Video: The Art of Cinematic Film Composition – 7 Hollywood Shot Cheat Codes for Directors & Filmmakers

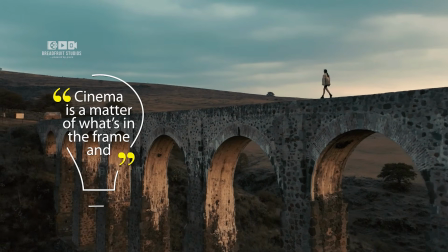As Martin Scorsese said, cinema is a matter of what's in the frame and what's out.
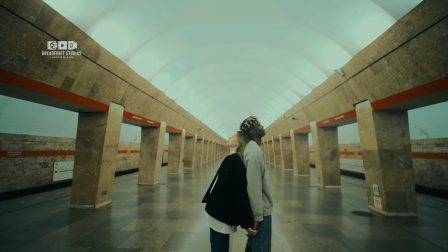Shot composition, therefore, is essential in creating a visually stunning cinematic movie.
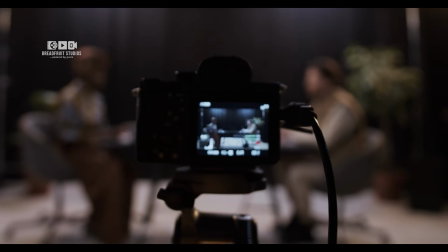It's all about balancing different elements within the frame to craft compelling shots.
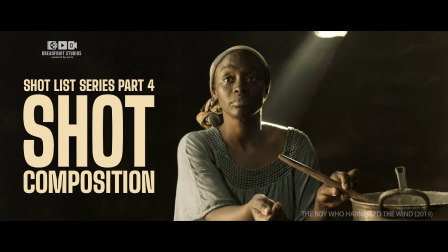Shot List Series, Part 4, Shot Composition.
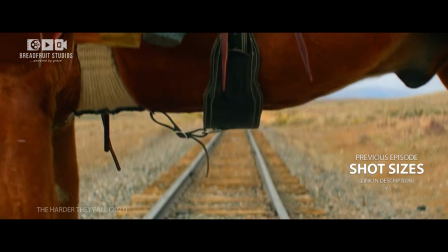In our previous episode, we explored 7 basic cinematic camera movements that can elevate the visual appeal of your film.
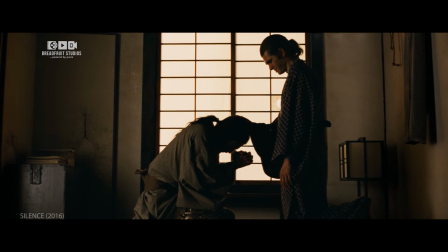In this episode, we're going into the art of shot composition and how it can make your films more visually compelling when done right.
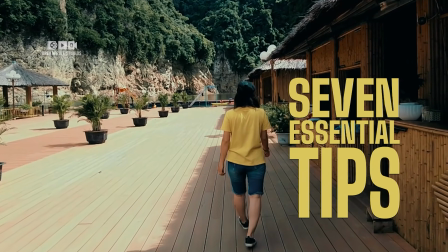We'll share 7 essential tips that will significantly improve your filmmaking.
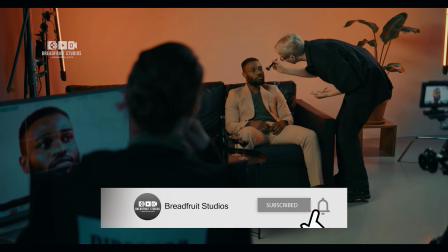Make sure to subscribe to Breadfruit Studios and click the notification bell to catch our future episodes.
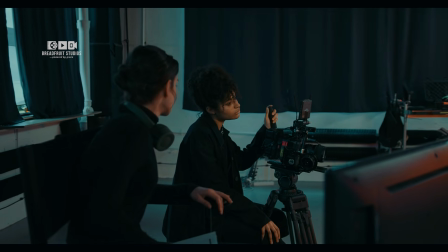Having done that, let's hit the ground running.
What? I thought you said don't move. That was before.
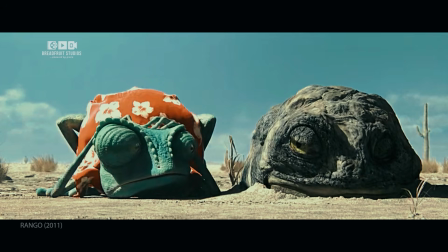Now, you run.
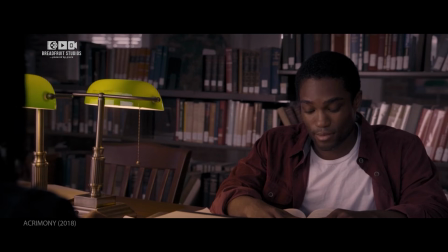Our first tip is the rule of thirds. The rule of thirds breaks your frame into 9 equal parts using 2 horizontal and 2 vertical lines,
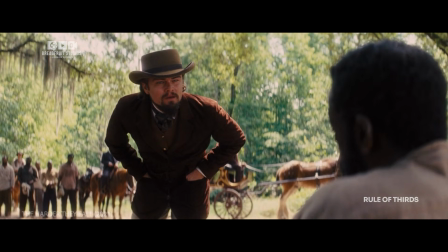creating 4 key intersections. Positioning your subject at these intersections naturally captures the viewer's attention,
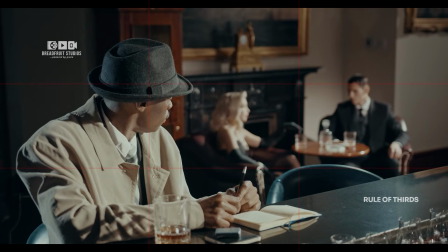as studies have shown that our eyes are instinctively drawn to these 4 points within the frame.
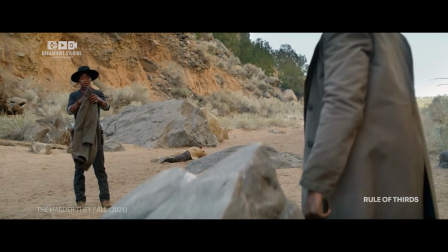This technique is widely used in Hollywood films, and you'll see it often if you pay attention.
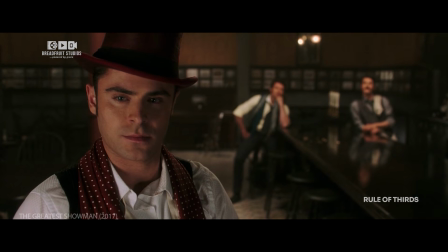For instance, take a look at this scene from Michael Gracie's The Greatest Showman.
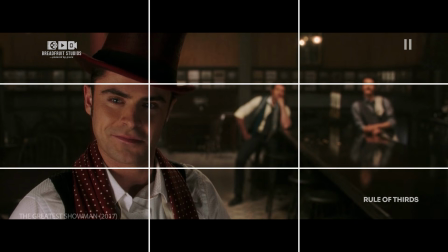Observe how the characters are positioned using rule of thirds. This technique makes the scene more cinematic and visually interesting to watch.
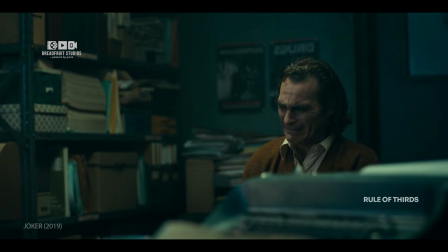Now, pay attention to these excerpts from various Hollywood films and see how the rule of thirds is strategically used to enhance their visual appeal.
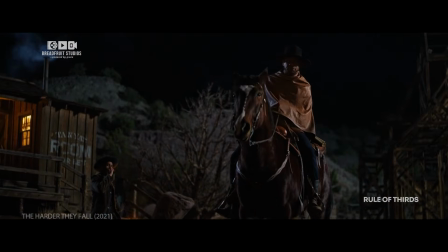The rule of thirds aren't just for making shots compelling, it's also a powerful storytelling technique.
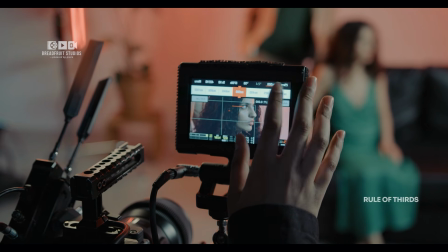You can achieve this by simply turning on the grid lines on your camera.
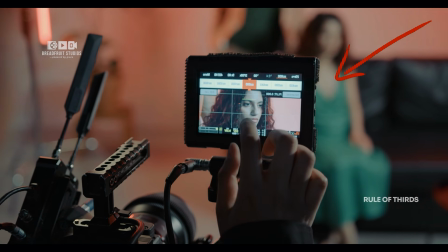Most cameras have a built-in rule of thirds overlay, so once you enable it, you'll see the grid lines on your screen.
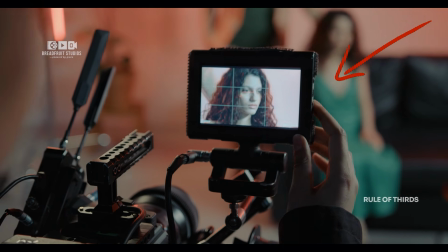Then, position your subject along these lines to apply the rule of thirds.
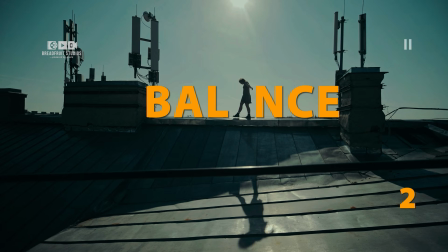Balance. Our second tip is balance. A well-balanced frame creates a sense of calm and harmony.
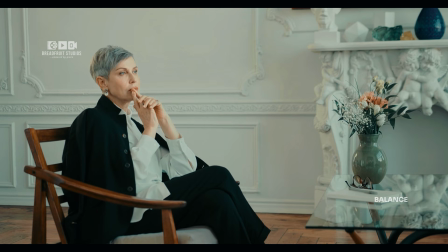If one side of your frame is too busy compared to the other, try adding elements to balance it out, like a lamp or a painting.
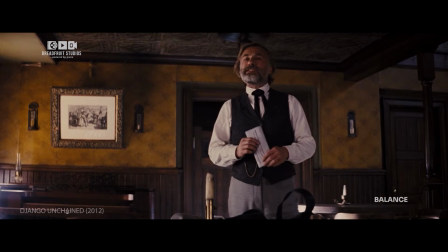Take a close look at this scene from Quentin Tarantino's Django Unchained. Dr. Schultz is positioned on one side of the grid, while a large frame is placed on the other side. This creates a sense of calm and balance in the composition.
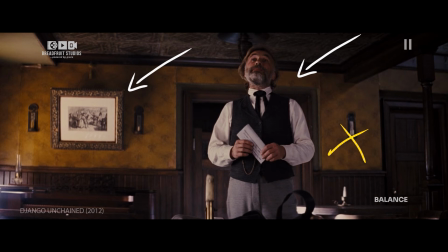Placing the large frame on the same side as Dr. Schultz or placing 2 frames on either side would make one side of the shot too heavy, resulting in an unbalanced and distracting image, unlike the balanced composition we see here.
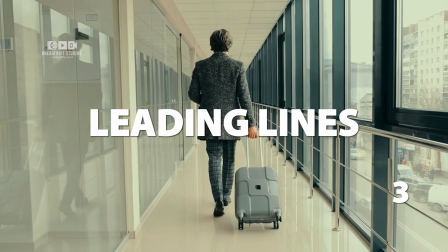Yes, that's exactly what I mean.
Leading lines. The third tip is leading lines.
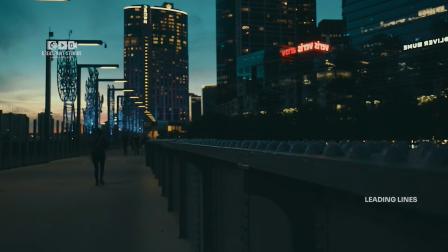These are lines within your frame that guide the viewer's eye to the subject or to a specific detail in the frame.
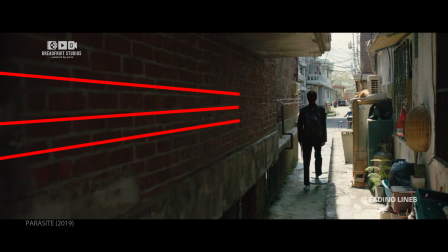Elements like roads, fences, or building edges can serve as leading lines, adding depth and direction to your composition.
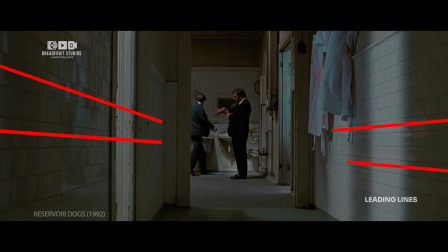This is effective in portrait photography and can add a dynamic element to your shots.
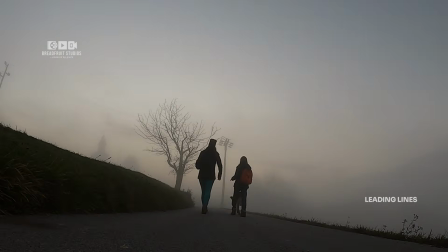Leading lines are common in movies and TV shows, helping to direct the audience's focus or indicate movement.
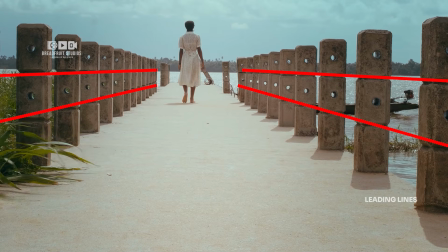In Sebastian Ukwa's Tales of the Browbeaten, leading lines are intentionally used in this scene to guide the audience's attention to the window girl and the large river in front of her as she takes a long walk to drown herself. You can watch this award-winning short film on our channel.
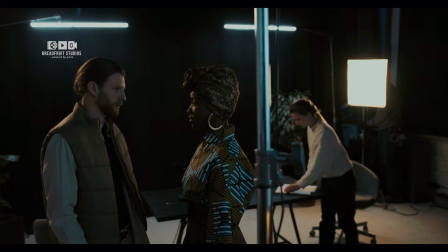Symmetry. If you haven't liked this video, this break is so you can do so.